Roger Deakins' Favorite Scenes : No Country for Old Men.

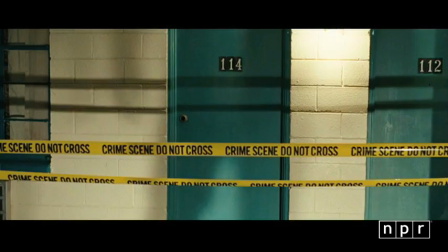1s
I'm Melissa Block with NPR's All Things Considered, and I sat down recently to talk with Roger Deakins,
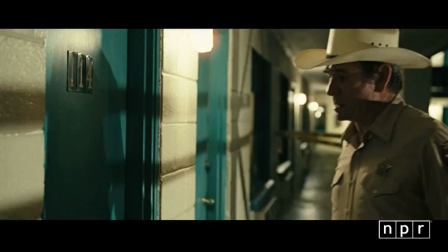8s
the cinematographer behind some of the most iconic films of the last 20 years. One of them is the Coen brothers' No Country for Old Men.
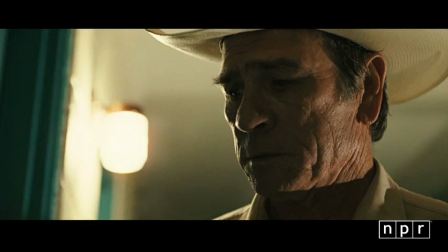16s
I asked Deakins to watch one nerve-rattling scene with me and talk through his choices of lighting and camera angles.
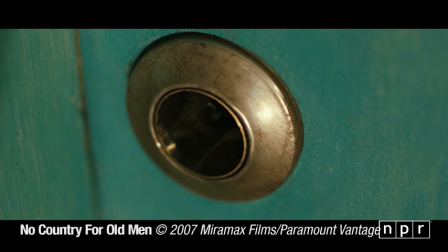25s
Describe what Javier Rodel looks like in this scene. You hardly see anything,
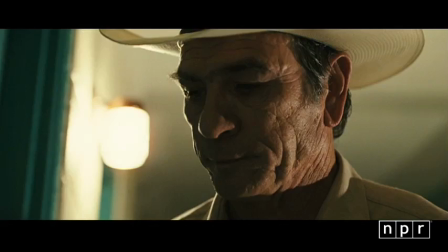28s
but you just see this arc of light that has like a little orange edge to it that just goes through his left eye, and you see the barrel of his gun,
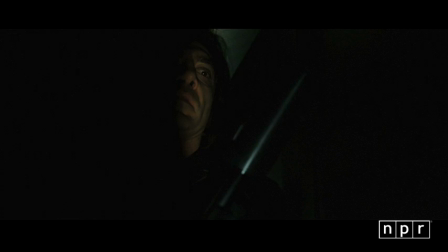37s
which thankfully was just getting a little kick on it, so you know what it is. There, I think that's fabulous, the close-up of the hole where the lock was.
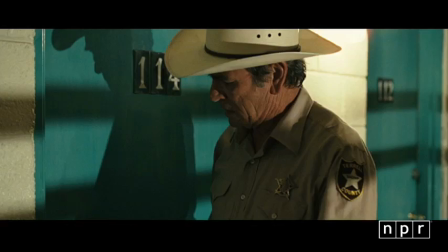45s
He gets his gun out. There's a double shadow of the gun. Well, it's actually not a... Yeah, a double shadow of his gun as he puts it up to the door, and then he pushes the door open.
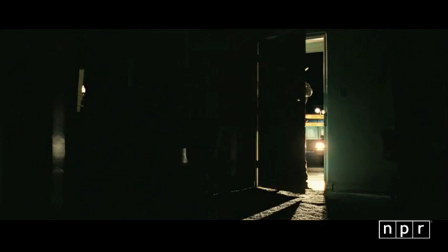57s
and he stands there in this backlit shot with a headlight you can see of the car
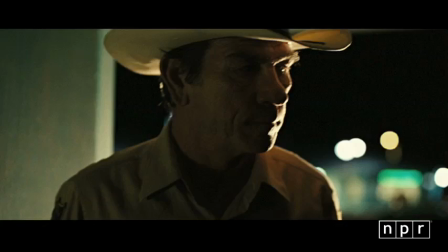63s
and then cuts to the close-up and then you reverse and he pans the room and we
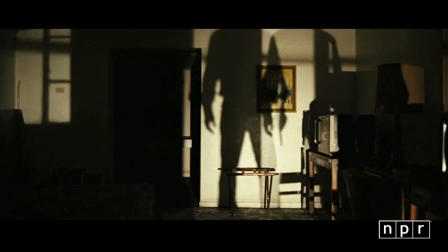69s
cheated it so it's though both the headlights hit his silhouette and you've got this really fractured odd image and
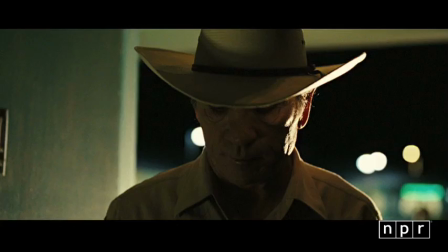75s
his shadow on the wall and that was just something that we came up with a time and thought well we got to use that as i say and then he walks into it
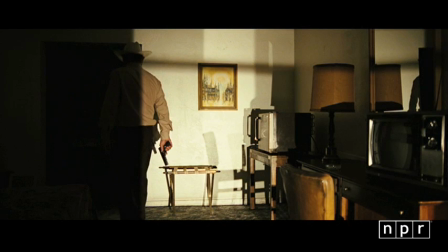82s
it's really interesting you get his shadow left in frame and right of frame in the mirror and it's just uh
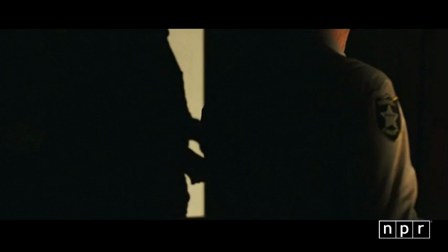89s
you know I love light when you see something like that you go whoa you get you get you get a kind of high really I suppose
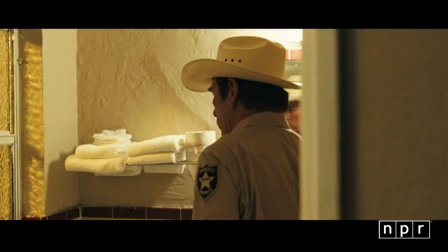98s
that makes sense it's the little things in my life you see but the mystery here is he's checking out the room where is Javier Bardem where is
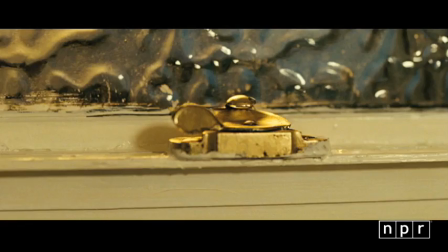107s
he was he there did he know he was there the window was locked yeah and
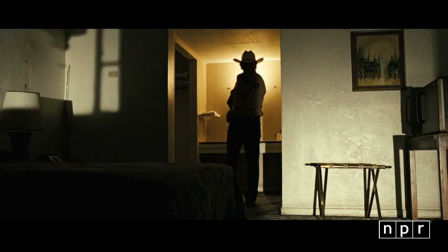113s
then again i could play him in silhouette here he just walks through silhouette with that one little light on in the
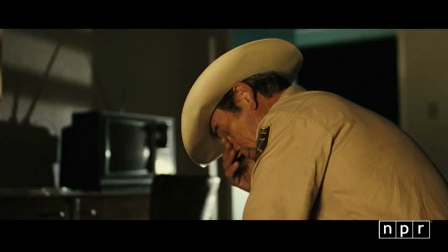119s
background he sits down through the light he's there totally in silhouette and it's just like i
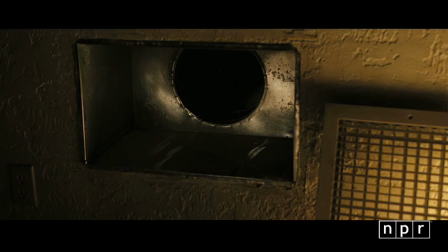125s
love this when you can get the combination of what an actor's doing and what you can do with the light and just get those sort of that sort of imagery and the
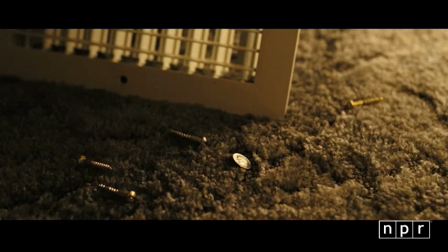132s
different colors you know he's in this warm light from the bathroom and the white light comes in from outside and and
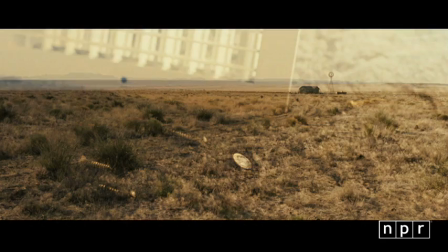140s
then I love the transition to the emptiness of this the Ellis's
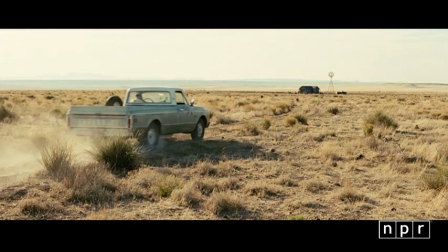145s
cabin where he's going to talk to the guy in the wheelchair